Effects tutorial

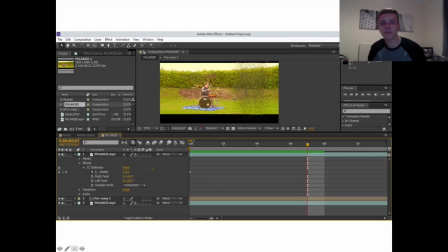Basically what I did with Michael was have the background again, but instead of starting the effect with him there, I'd start him with scatterized, and then I'd bring it in, and basically I use that by transforming the amount of scatter,
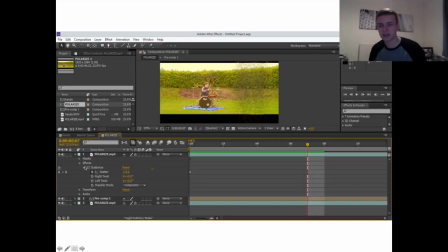and other than that everything is exactly the same as the last effect. So again, CC Scatterize and no twists, composite, and that's it really. It's very simple. Once I'd done the other one I knew, but I did mask him again, and that was that.
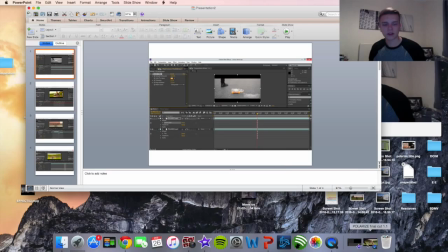Anyway, the next little thing I want to show you is this effect.
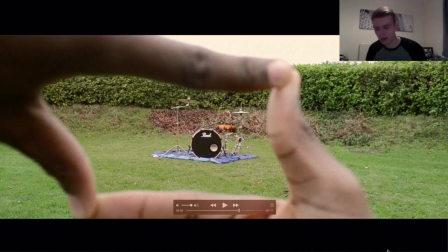I didn't manage to take a screenshot of this one when I was editing it, so I've got this one here, which just says clip from the video. So this is when his hands are covering up the background. I did this, it was a very simple effect, but it was very time consuming. It was made by masks,
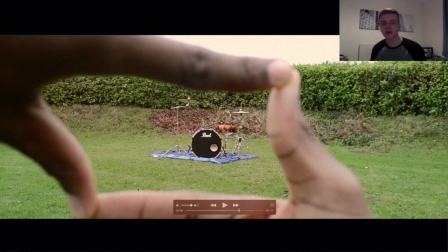and I just masked his inside of his hands on this layer, and the background layer is the main layer. So I masked the top layer, subtract the mask from it. So basically it's like I'm cutting out the mask, the video, so you can reveal this image behind it each frame.
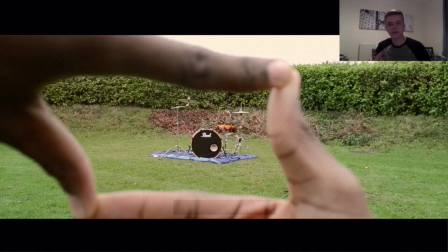So do that, go to the next frame, slightly adjust it, slightly tweak it, rescale, reposition, resize, and then again, it's like you're cutting it out every time.
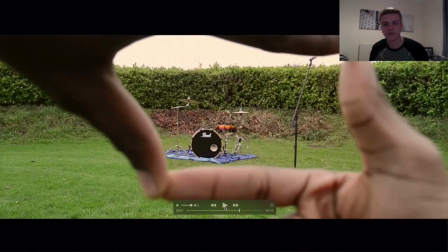So then it gives us this nice smooth effect. So I also increased the feathering around the outside because it stops such a harsh edge each time. Basically, it just sort of blurs the edge, but it makes everything else smoother. That's a really nice effect.
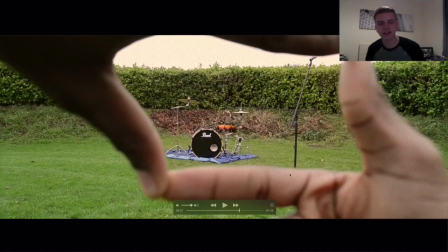I'm really glad that After Effects let me do that because it looks so much more professional, because the edges, you can't tell where the mask begins and ends, and that's down to the feathering. And that's all the effects. I hope you understand what I've done now, or it's just a little bit clearer, or if you want to learn how to do any of these effects, it might have helped. But yeah, thanks for watching, and I'll see you next time.